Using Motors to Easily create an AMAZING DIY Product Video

Behind me, I have a test shoot up. Here's the story.
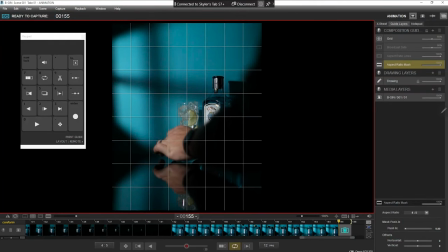Bottle of Bombay Sapphire, nice gin and tonic right beside, animating the light, and a claw machine to drop the lemon. To start it all off, the idea behind this shot was kind of inspired by the last shot that you see in the Bombay Senses ad. You always kind of see a last look hero shot of the product in a commercial, and Bombay Sapphire tends to have really cool and creative ones. So I wanted to do my own take on one of these shots. The idea is gonna be a bit different though.
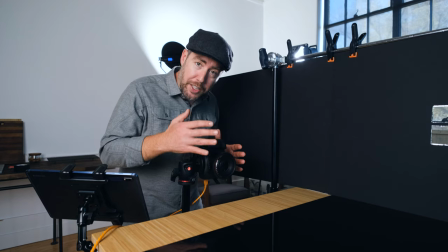I'm gonna be filming it vertically for starters. And I wanna display it on my IG account. And really this is just a test shoot to see if the concept works.
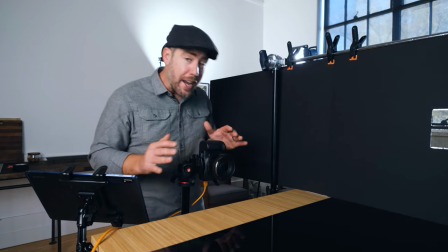I'm gonna do a single take stop motion with some great audio. And I have some new rigging equipment that's gonna make this shoot possible.
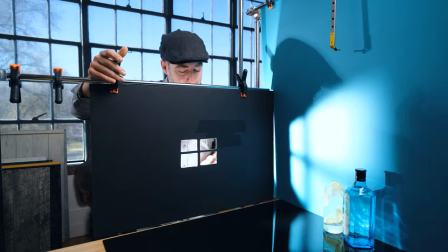This is about the third cookie that I've cut out, but I think I got the size of the window just right.
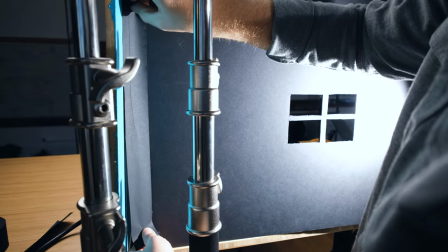Any amount of light spill will just destroy the contrast that we're getting from the window pane.
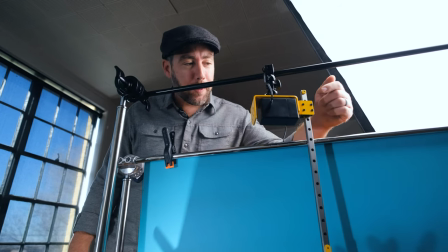This is RGKit play that we're gonna be using for this shoot. Two motors, the pusher, and the rotating disc that we're going to use to animate the light.
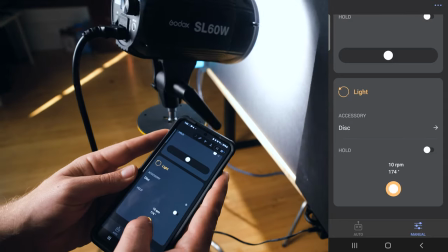I'll jump into manual mode on the RGKit Play app, rotate the light to its starting point,
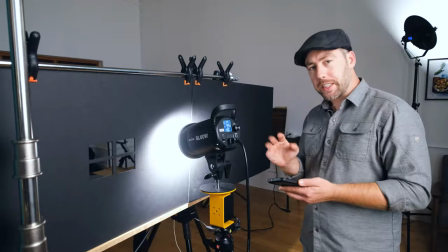select the direction that I want to rotate, select the departure distance that it rotates each time.
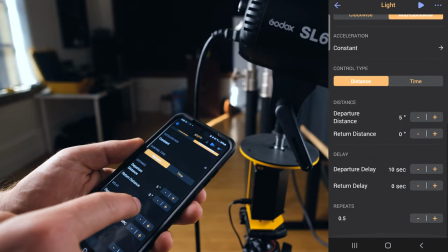I know right off the bat that I'm probably going to have to test out which degree works best.
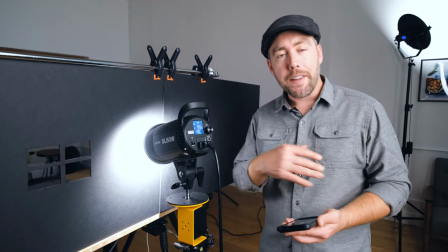This will determine just how fast and smooth that light of the window pane moves across the background.
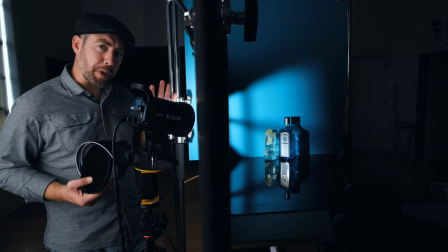I'm going to try a few different light modifiers to see what gives us the best pattern on the background there.
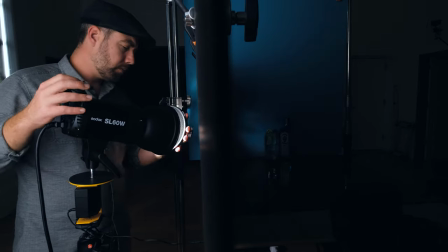We tried the dish reflector first, then the dish reflector and the grid, and then finally just the bare bulb.
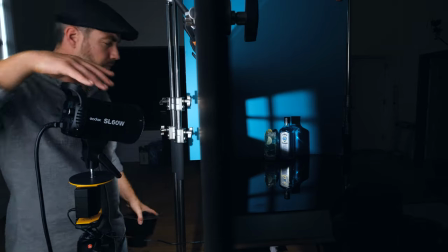And for me, the bare bulb is the clear winner.
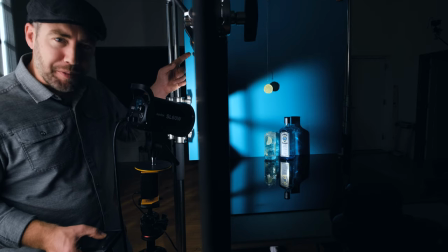Other than animating the light, I thought having a slice of lemon fall from the top of the frame and drop into the side of the glass next to our product would be pretty cool.
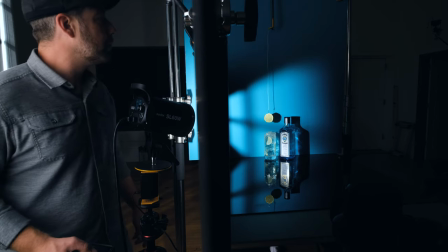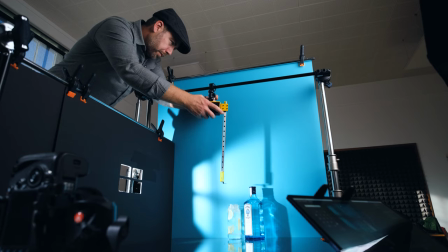Right above the drink, I'm attaching another rotator and the pusher arm with a clamp to this stand.
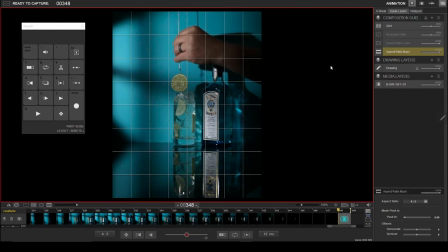I'm measuring out a piece of wire and attaching a fishing hook to the end of it so I can use it to animate the lemon on the way down.
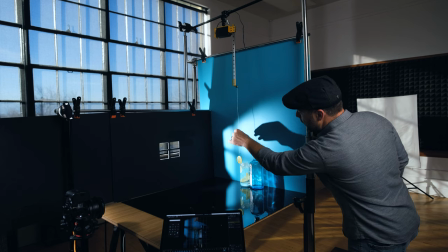I have 12 inches of travel before this lemon reaches the top of the frame, so I think I'm gonna move the pusher arm in 1-inch increments per photo.
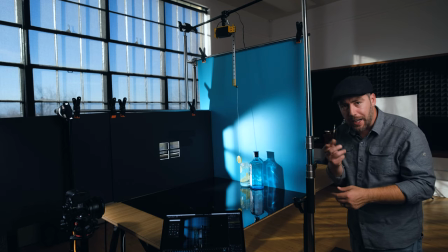That way I can rotate the lemon 12 times before it reaches the top of the glass.
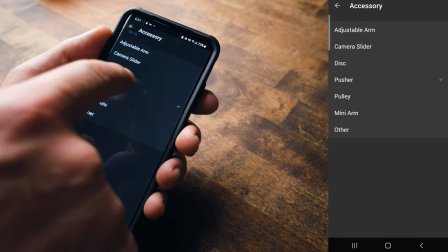In the app, select the gear, in this case the pusher arm. This will give me some specific settings that I can use.
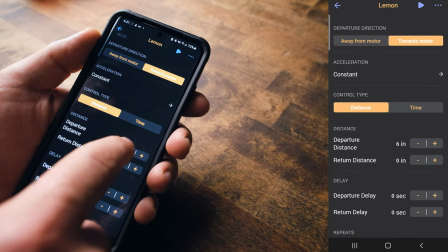I'll choose the direction that I want it to move, and down here, set it to 1 inch per movement.
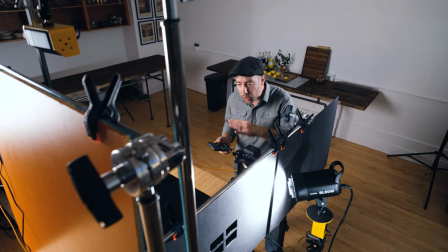I've been looking for some equipment that would help me get more complex shots.
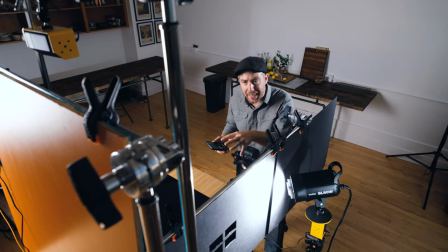Ideas that I have in my head that I can't really do by hand, at least with any kind of accuracy or repeatability.
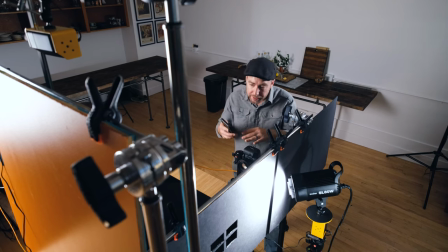So I wanna give a huge shout out and thanks to RGKit Play for providing these rotator motors and all these different accessories for this video.
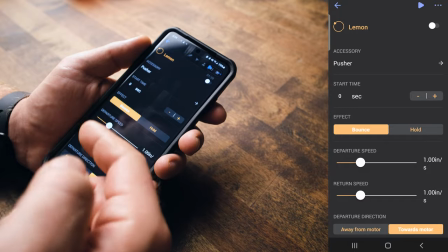It's pretty cool how many aspects of each motor that you could control independently via the app.
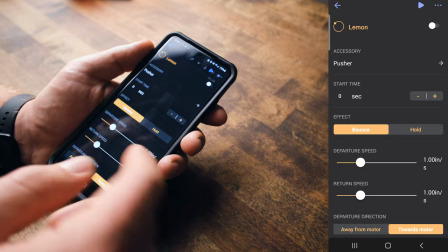The start time, you know, when you want to start the movement, the departure speed, the return speed.
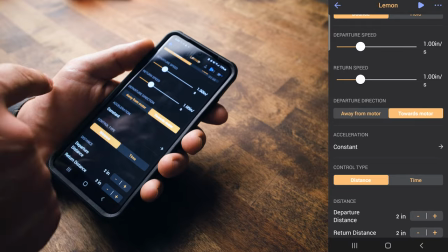If I wanted to move away from the motor or towards the motor,
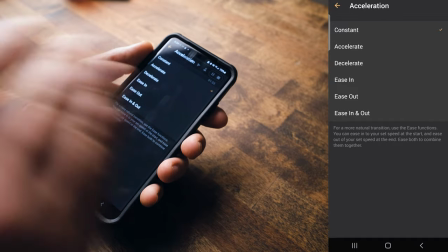I can change the acceleration if it eases in and out of the movement or decelerates at the end of the movement or accelerates and all that good stuff.
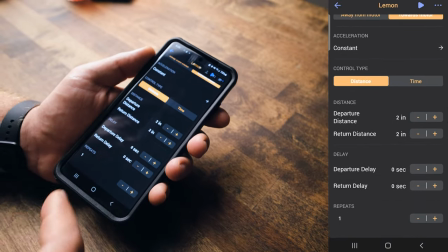And there's just a lot of different things that you can change, you know, per movement or per accessory.
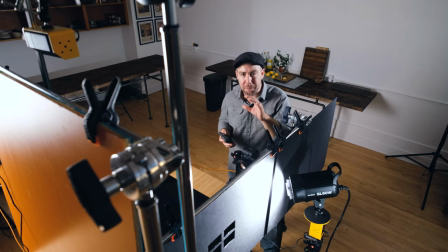And then you have all these different accessories that you can use to make these more complex, impossible shots and movements.
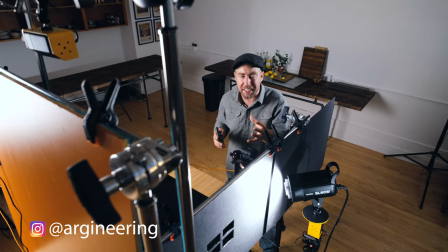There's a ton of great work that other photographers have created using this kit, and they've posted them over on the Argineering IG account, so you should go check that out.
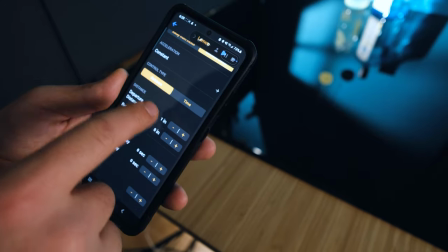For this shot, I have both the rotator for the light and the pusher with the lemon set to specific distances.
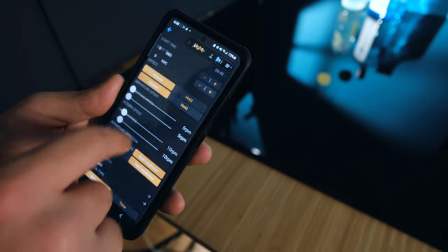The light is moving in 5-degree increments and the pusher in 1-inch increments.
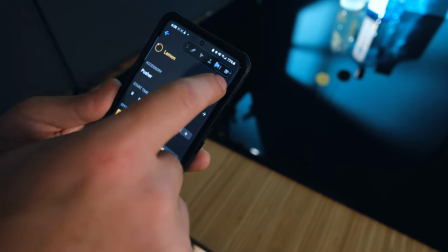So I think that's it for this setup. Time to get rolling. I'll turn off the pusher arm and just rotate the light for this first pass, rotating 5 degrees per photo.
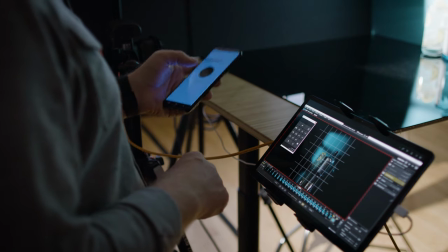With each photo, I hit the play button, the light rotates, and I take another shot.
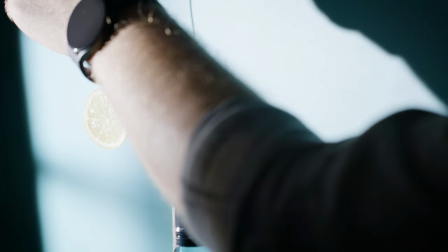Then for the second set of images, I'll rotate the light and drop down the lemon slice at the same time.